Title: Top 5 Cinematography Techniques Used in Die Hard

Hey everyone, I'm Lumberjack Nick. I took off my shoes and got into this air vent because I'm going to give you 5 cinematography techniques used in Die Hard.
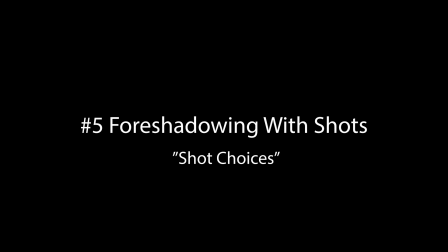11s
Number 5. Foreshadowing with shots.
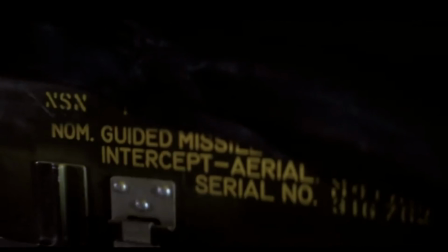18s
A common technique used in Die Hard is to deliver information to the character and the audience at the same time. The viewer is never in a situation where they know more about what is happening than the characters do. This keeps the viewer watching and invested in what's happening in the moment.
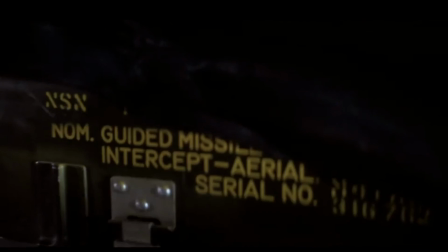34s
In this shot, John sees the box of RPG rockets at the same time as we do. This tells the viewer and the character that these will probably be used at a later time in the movie.
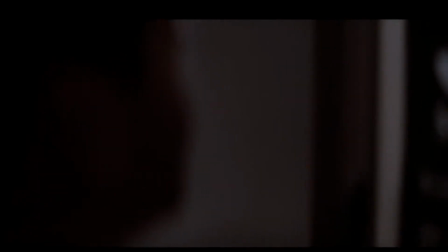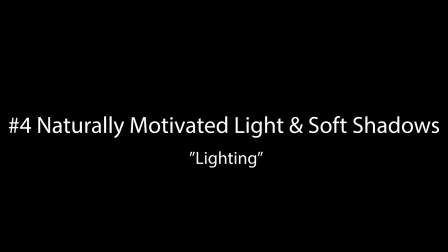52s
Number 4. Naturally motivated light and soft shadows.
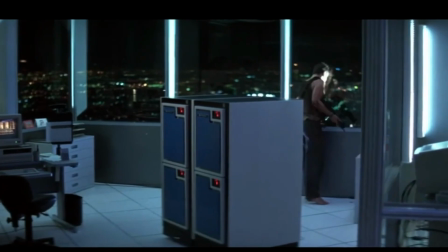58s
In this clip of John, you can see that his face is brightly lit, but if you look closely, you can see that the main source of light visible in the shot is on the other side of the wall. The viewer won't ever pick up on this in the moment. Viewers will just see the light source visible in the shot, and their brain will assume that the light in the scene is coming from it.
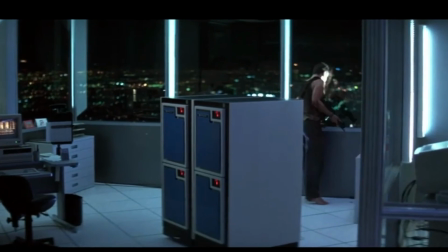76s
This is a cinematography trick that many directors use to make the lighting look more natural.
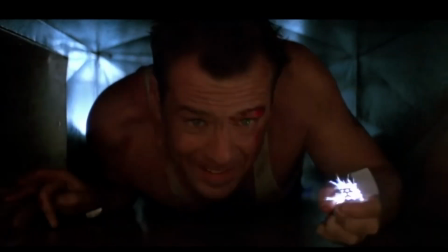81s
In this shot, the other vent shot, you can see John is softly lit.
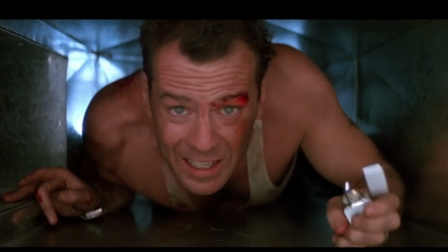88s
The giveaway for this is that there are no hot spots of light anywhere on his face, and all the skin tones look even. The light is motivated by the lighter, but additional lighting had to be used to make the scene bright enough to film.
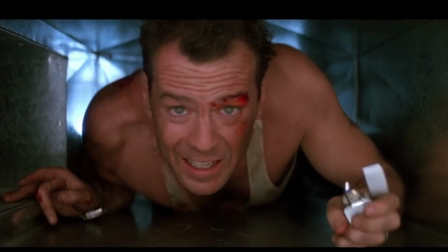100s
A lighter is a small light source, which would typically cast harsh shadows, but the soft lighting is still used to make the shot aesthetically pleasing to the viewer. This is a common choice made by the directors throughout the movie.
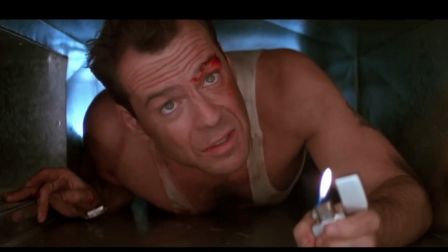117s Come out to the coast, we'll get together, have a few laughs.
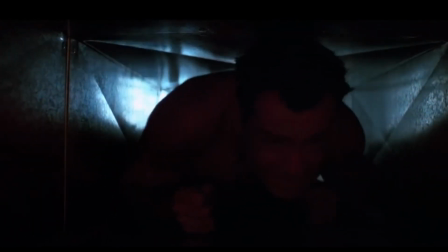124s I know what a TV dinner feels like.
Number 3.
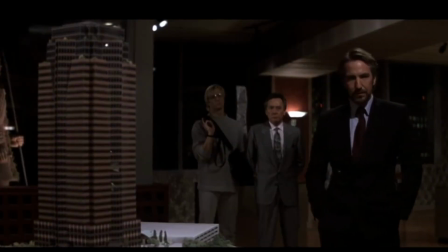129s
Foreground elements and setup pans.
Oh, that's beautiful.
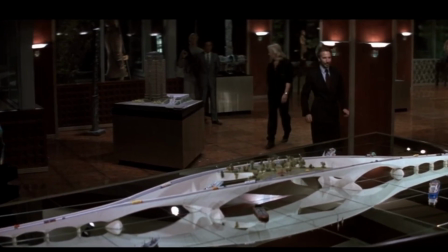136s
In this shot, you can see that the camera is set up in a way that it can follow the characters with a simple pan movement while keeping the scale model in the foreground to give the viewer context of the location of the shot. The viewer has seen this model previously in the movie, so they already know what room the scene is in by just having it in frame.
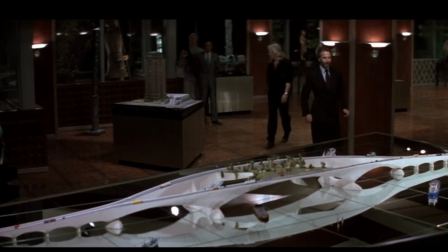155s
The camera in this movie uses a technique called fly on the wall. This means that the camera is never trying to make a statement or draw your attention to anything specific. It's just there to document the scene. The story is told entirely by the characters.
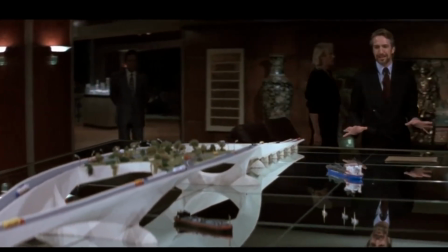172s I always enjoyed to make models when I was a boy. The exactness, the attention to every conceivable detail.
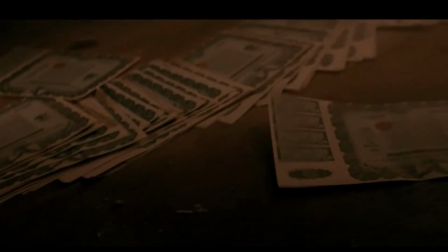183s
This clip is another example of the camera being set up to make a simple movement. In this case, it's just a tilt down to show something important. This will help with the pacing and keep the viewer engaged. Keeping everything in one shot is always easier to watch than a cut to a new shot.
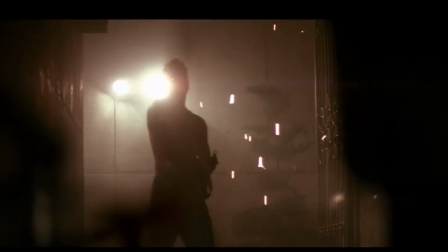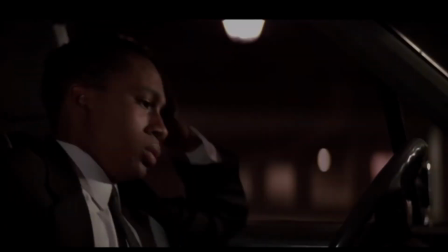206s
Number 2. ABA cuts to keep you with the character. Die Hard uses a lot of ABA cuts.
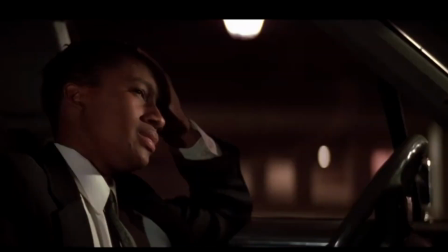214s
This means that you have an A shot, and then a cut to a B shot, and then a cut back to the same exact A shot. This is done so the viewer doesn't need to rethink about where they are spatially in the scene. This makes things flow a little bit nicer and makes it just overall easier to watch.
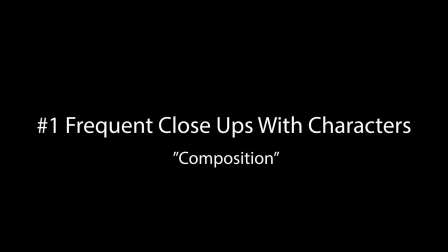231s Shut up.
And number 1. Frequent close-ups with characters.
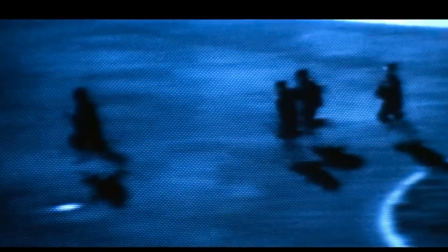237s All right, listen up, guys.
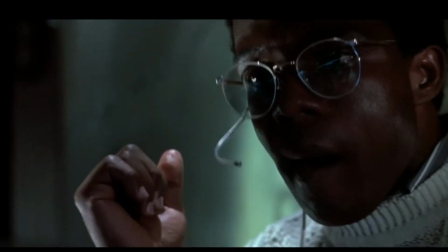241s
Many scenes involving 1 or 2 characters in this movie are close-ups or medium close-ups.